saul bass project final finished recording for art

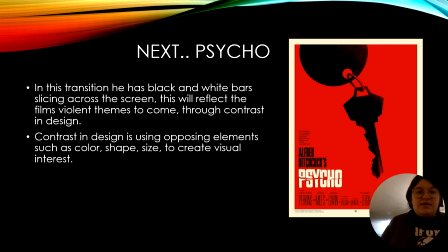Now we are moving on to Psycho. In this transition, he has black and white bars slicing across the screen. This will reflect the film's violent themes to come through contrast and design. Contrast and design is used opposing elements such as color, shape, size to create a visual interest.
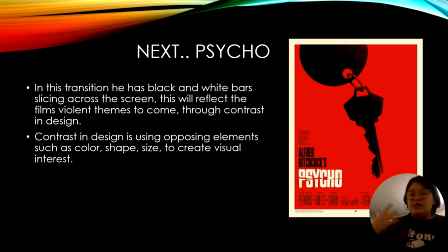And again, very minimalistic, just the key, the slice through the words, as you will see in his movie intro as well, which is here.
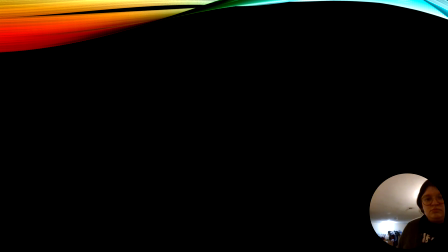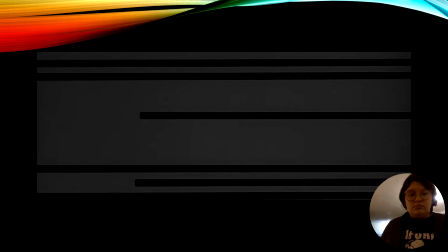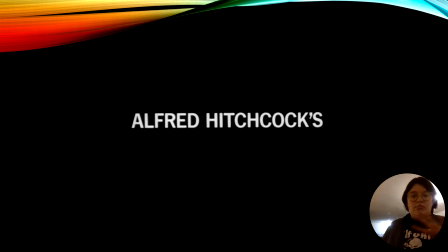And again, slicing through the screen, bold, just plain text. Lots of line work again, back and forth.
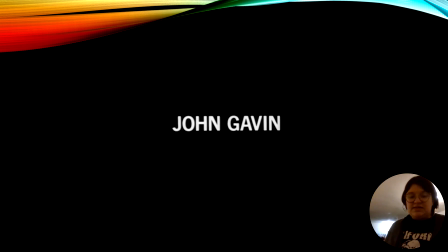And just not to be too repetitive, he will start also doing the same thing but side to side, just like this right here. But again, just keeping that same theme.
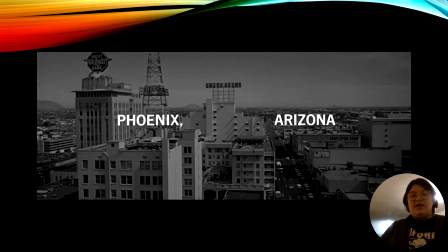And this is the movie starting here.
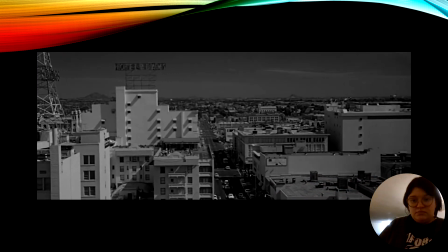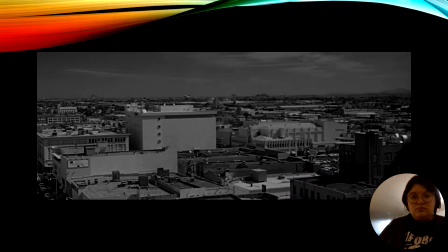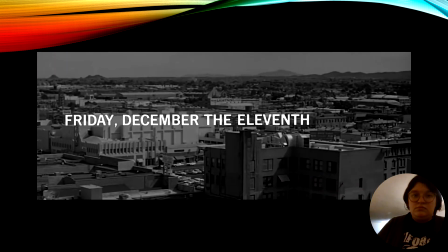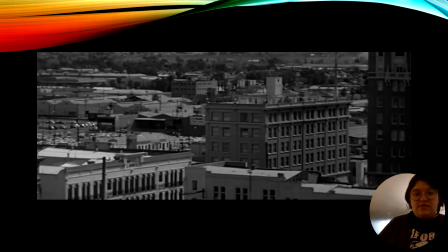Again, nothing bold, nothing too crazy starting off on the screen, nothing to take away your attention too far.
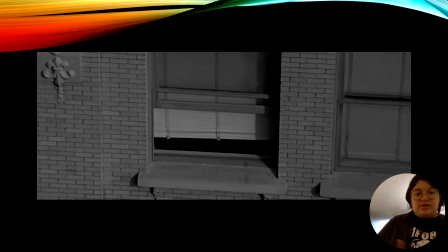Really just helping you keep focus on what they're wanting you to keep focus on.